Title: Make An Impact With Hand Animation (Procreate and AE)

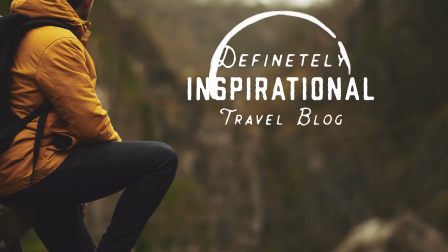Hand-drawn elements can spice up motion graphics, digital cartoons, and video footage.
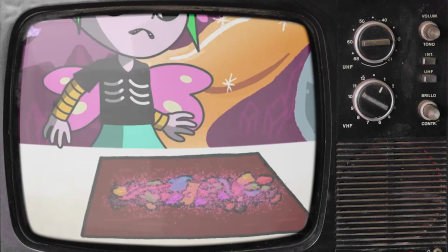If you like to draw, they can be super fun and quick to make in Procreate.
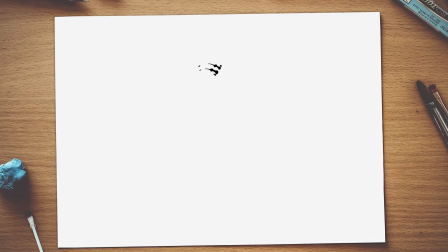But even if you hate drawing, or you suck at it, you might be surprised at how achievable some of these little simple clips are to make, even for beginners. Today we'll break down the process of hand animating these overlay elements, and at the end of this, if you still can't manage to draw your own sequence, stick around because I'm giving away a pack of hand-drawn impacts,
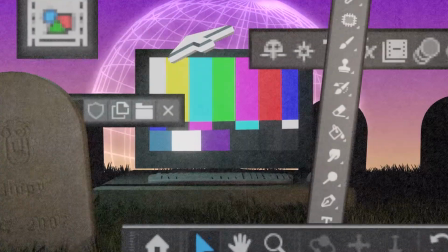and I'll show you how to composite them into your projects using After Effects. I'm Jimmy, welcome to Laser's Lab.
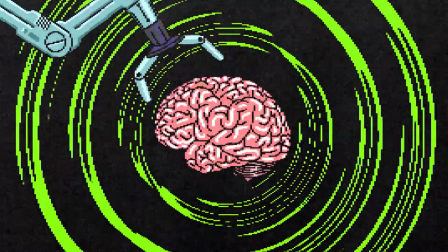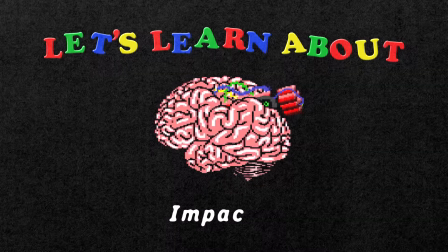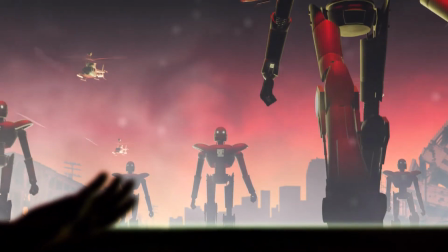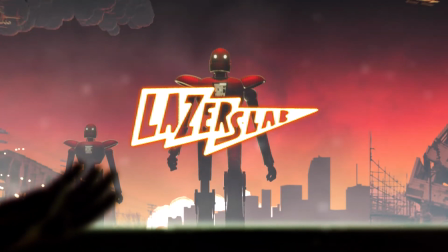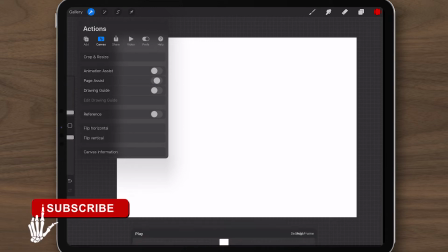Start with a new document, any size is fine, and prepare your scene by enabling Animation Assist in the Control Panel.
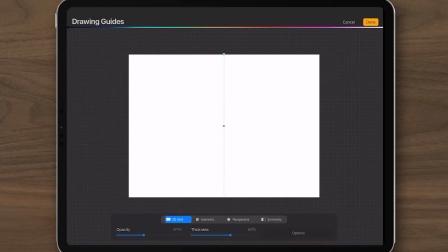The first impact will be a bit of a starburst effect, so I will also enable the Drawing Assist and set it to Radial.
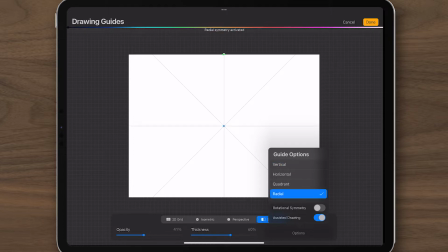This will copy all the action into separate quadrants in a radial formation, creating a uniform effect quickly.
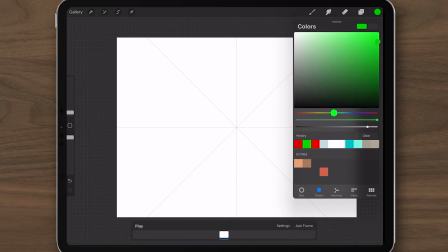My first layer is now automatically enabled for Drawing Assist, but subsequent layers won't be.
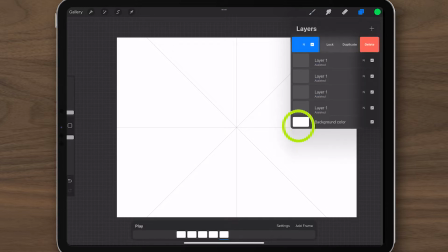Since I want to use Drawing Assist on all the layers, I'm duplicating several now, so I don't have to go back and check the box on each individual layer later.
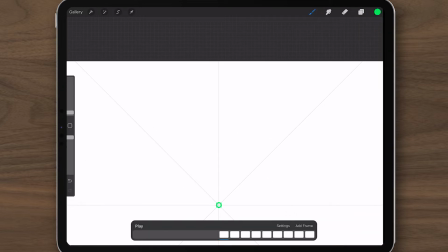On my first layer, I'm going to create an animation chart. This is a plan of action, and it plots the path of motion, as well as position and timing information.
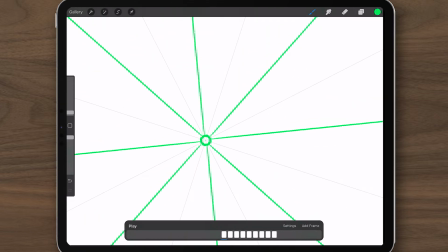This is pretty crucial for creating smooth animation, and I'm starting with one of the most basic concepts here. A straight line. I chart the motion using dashes, and each one indicates the position of my impact over a period of time.
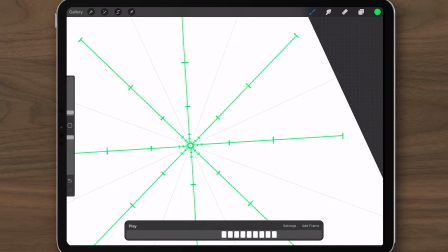You notice how I'm clustering them tighter at the beginning and the end of the chart? Well, that's called easing, and it allows for a more fluid movement.
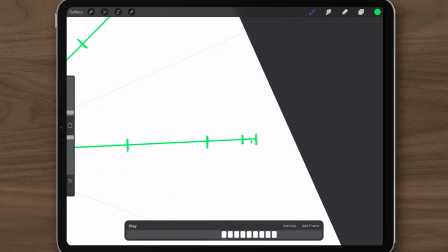In linear movement, the distance the point travels between A and B would be equal in each keyframe.
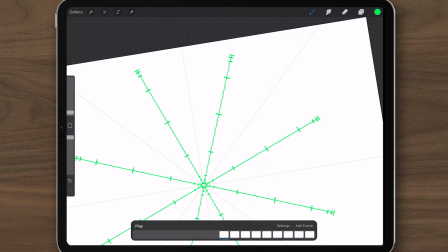Because I have the points closer together at the beginning and the end, the point will move slower at the beginning and the end of its motion arc.
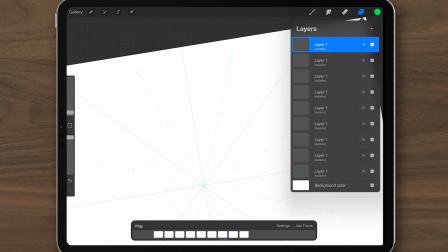Anyway, this isn't an easing tutorial, but I urge anyone interested in animation to familiarize themselves with easing.
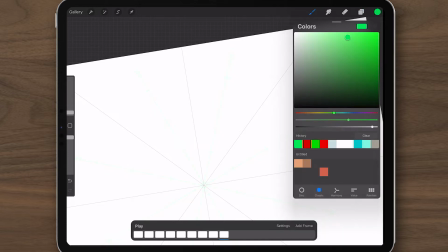You can use any color for your chart. I recommend a color that won't be used in the final animation.
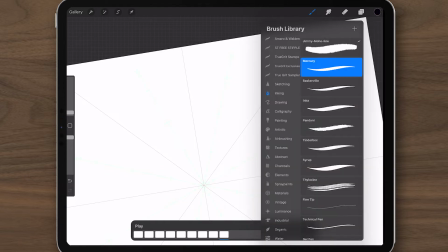I'll set my brush. I love this Mercury brush, which is available in the current version of Procreate.
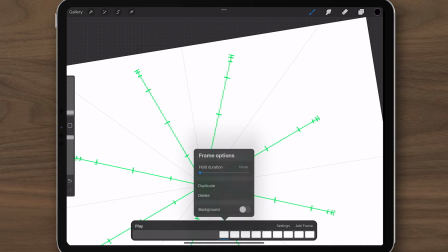By selecting the chart layer in my animation timeline, I can set it to background. Now it won't animate with the rest of my layers.
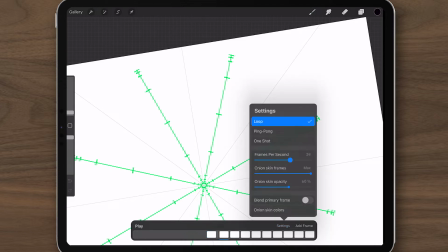I'll also go over to the settings and select the frame rate, which is controlled in the frames per second tab. You can also tweak the onion skinning if you like. This controls how many of your other keyframes are visible on the current working layer.
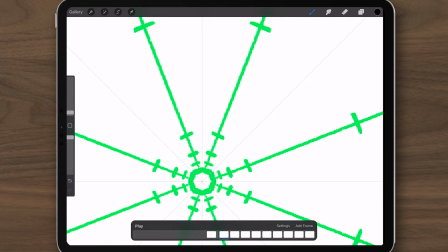I'll leave those as is and set the frame rate to 12. I want the impact to pretty much emerge from nothing, summoned from the void as a speck, later stretching into a streak of ink. So I will start with a dot on my first frame. Next, I'll select the following frame and make a tiny smush bigger than the dot.
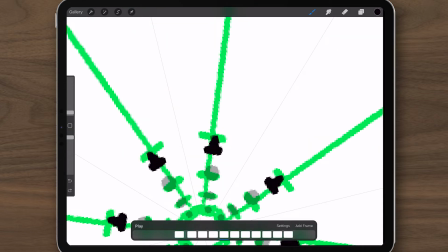On the next frame, the dot gets bigger, expanding outward, almost like the dot is flattened into a pancake. I'm thinking I'll squish the previous keyframe also, so I back up to do that.
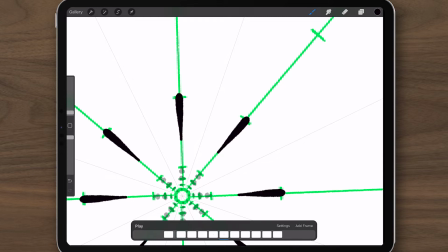Now for the first big movement, I elongate the shape into a big streak, moving toward the finish, and continue to stretch it over the next three keyframes.
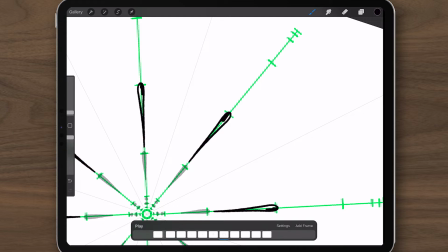This will appear as a very quick burst of movement.
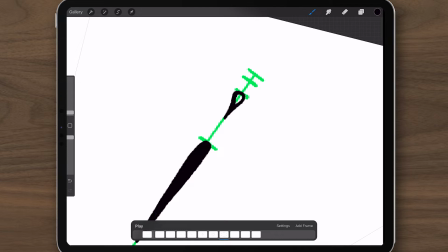As the shape draws into its final frames, I begin to shrink and squish it again until it dissipates into nothing. Note that I'm staying pretty strictly on my timing chart. I'll play it back.
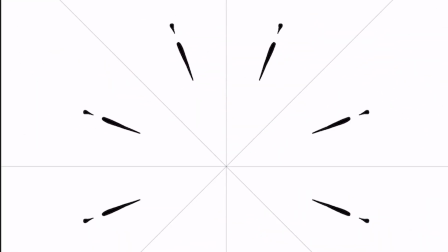Looks cool. I'm noticing that I actually drew two keyframes on one of the layers though, which wasn't intentional.